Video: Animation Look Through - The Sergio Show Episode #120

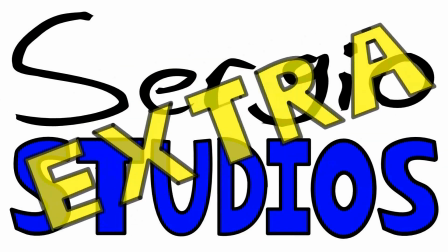0:00 Sergio Studios. Extra.
Hey everybody, how's it going?
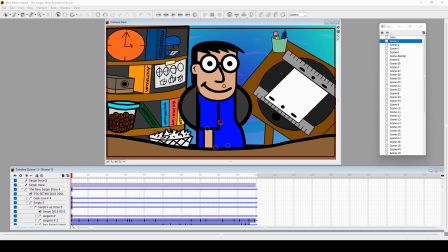0:04 This is Sergio Dominguez with another animation look through, and this one is The Sergio Show, episode 120. Some interesting things to talk about, so let's get started. So this is the one where I use the cross live action animation effect.
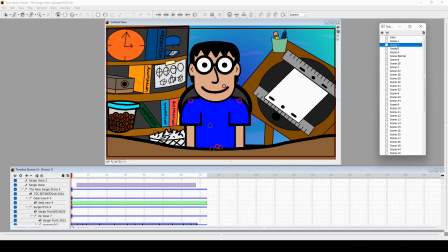0:19 I think this is one of my earliest examples, but the first time using the editing software to bring this to life. So I'll show you how I did that. First, I'm here explaining some things.
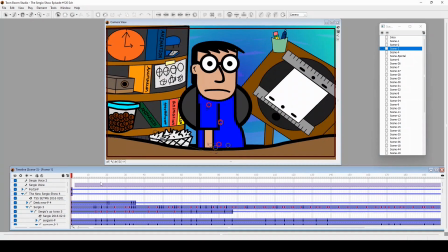0:33 Here we go. Now it's an interesting shot where I get out of here and here.
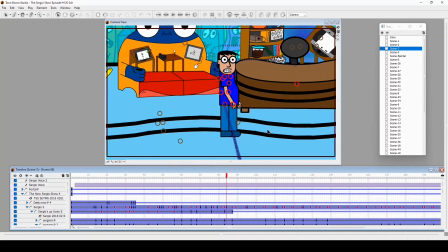0:39 I like that part because it's supposed to show that this is a level platform base.
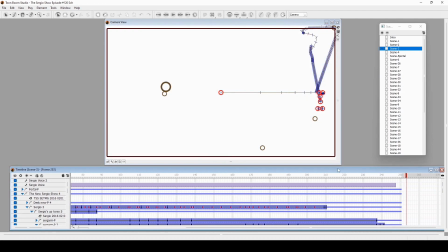0:45 So I'm glad that came out like that. Now here's the portal.
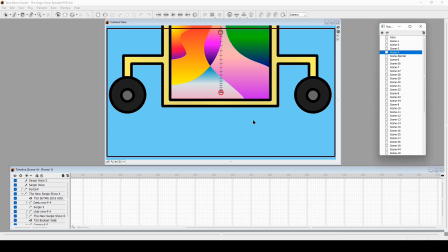0:50 Now let me explain the animation of the portal. Now the way the portal looks like that whole swirling around thing.
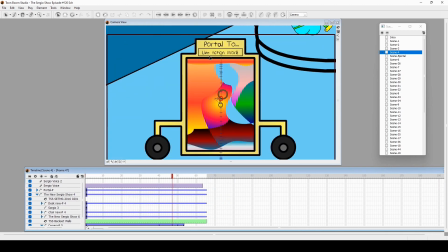0:58 Well, what I did was, I took pencil lines and made an outline here, outline here, outline here. Made a couple of frames of different outlines. Then I would pick different gradient colors, fill each shape that I left the weird lines in,
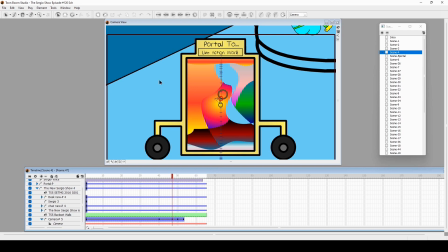1:14 and then take out the outlines that were making the shape, and that's how it has that look.
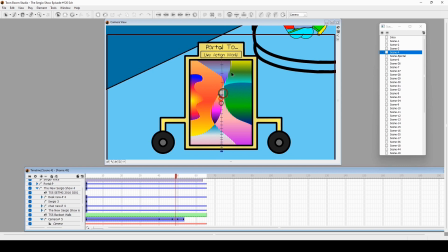1:19 That's why there's no outline. I took it out when I drew it in, and everything's a gradient, and I just had this swirly look effect, and just cycled it too.
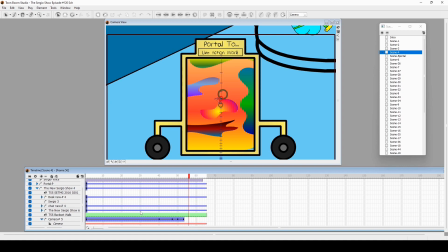1:28 Cycled it in frames. So that's how the portal looks like that. All swishy.
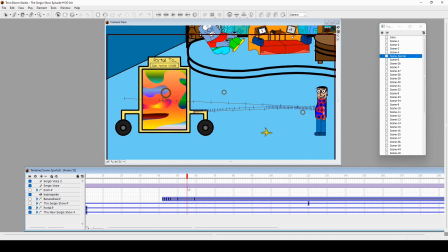1:40 This is a funny moment in timing here where I have to slip on a banana peel and jump in.
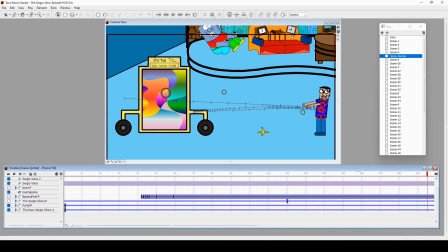1:45 But in this case, I was like, maybe I shouldn't jump in. But instead I get bammed in by a batarang ex machina, and I like how it looked. I like the timing of it because it's like, oh, is it going to? Is it going to? No, because that no was so fast. And then,
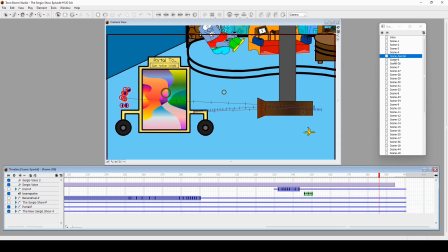2:04 batarang ex machina. This is one of my favorite shots I ever animated in this.
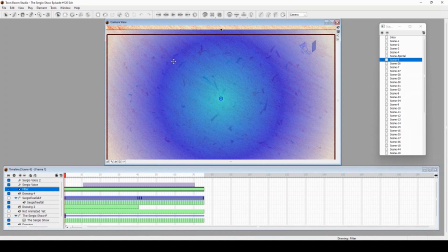2:09 Now, this layer is a thin gradient layer of blue and white,
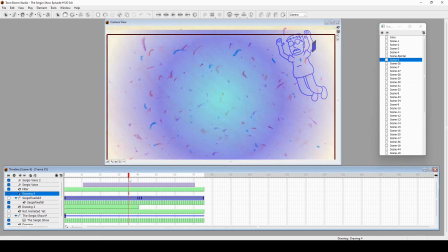2:18 and the opacity, transparency, very thin.
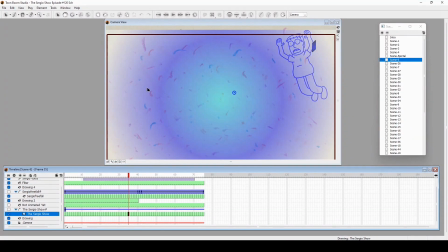2:22 And the background that you see is actually crayons on a sketchbook. I made about 4 or 5. Just scribbled and colored, and did some dots and lines, and scanned them in.
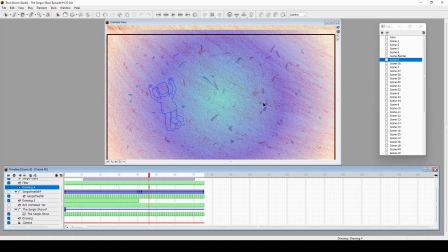2:40 But when I scanned them in, the picture quality was so high it would crash. So I found a way to manage and export it into 1080p a little bit to give it that look. And there we go. And I love this shot. This is just a solid drawing of me going, ah.
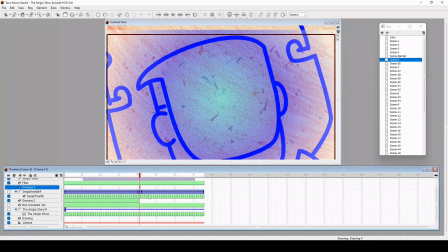2:59 And then when you get to the back part of me, it cuts to me.
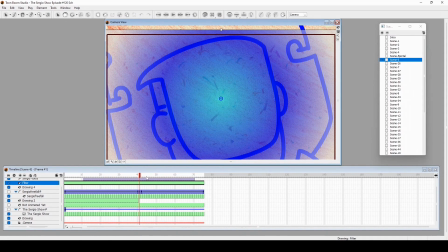3:05 Almost the same drawing, but I managed to change a little bit to where it looks like it's, me from the back. So it does cut to me to the front, to me to the back. But this is a very well done shot.
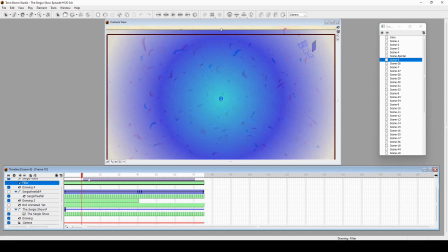3:20 The internet portal here. So I'm really impressed by this and proud of this shot.
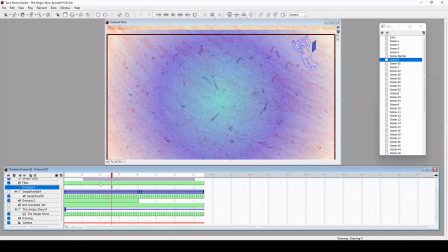3:26 Yeah, well, very simple, but it does look like it cuts to down.
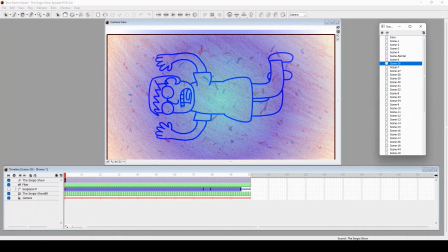3:32 Beautifully done. Yeah, probably surprisingly simple, but it still had a lot to it. There's a little bit of hand-drawn animation here, but since it was only blue outline, I mean, it's not filled with anything, it was going to be easier to do. And even simplified too, because it's just a couple frames here,
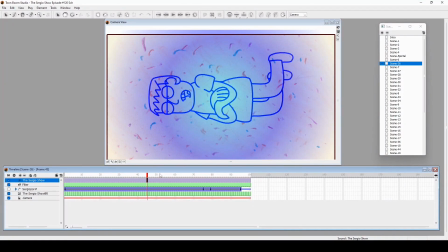3:52 mostly the mouth.
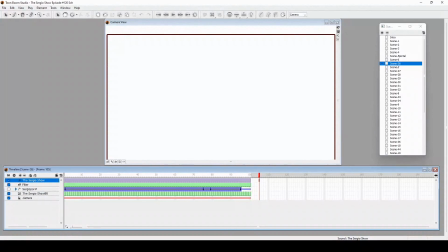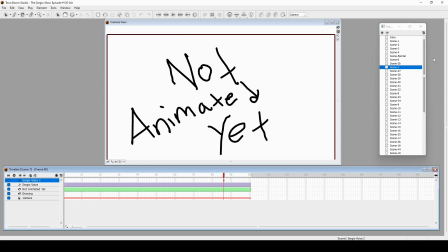3:58 Not this. I think there's a throwaway line, or I took a line here and put in the previous scene to just cut to
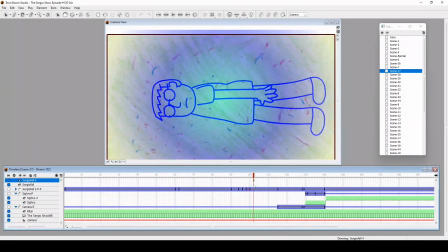4:09 it.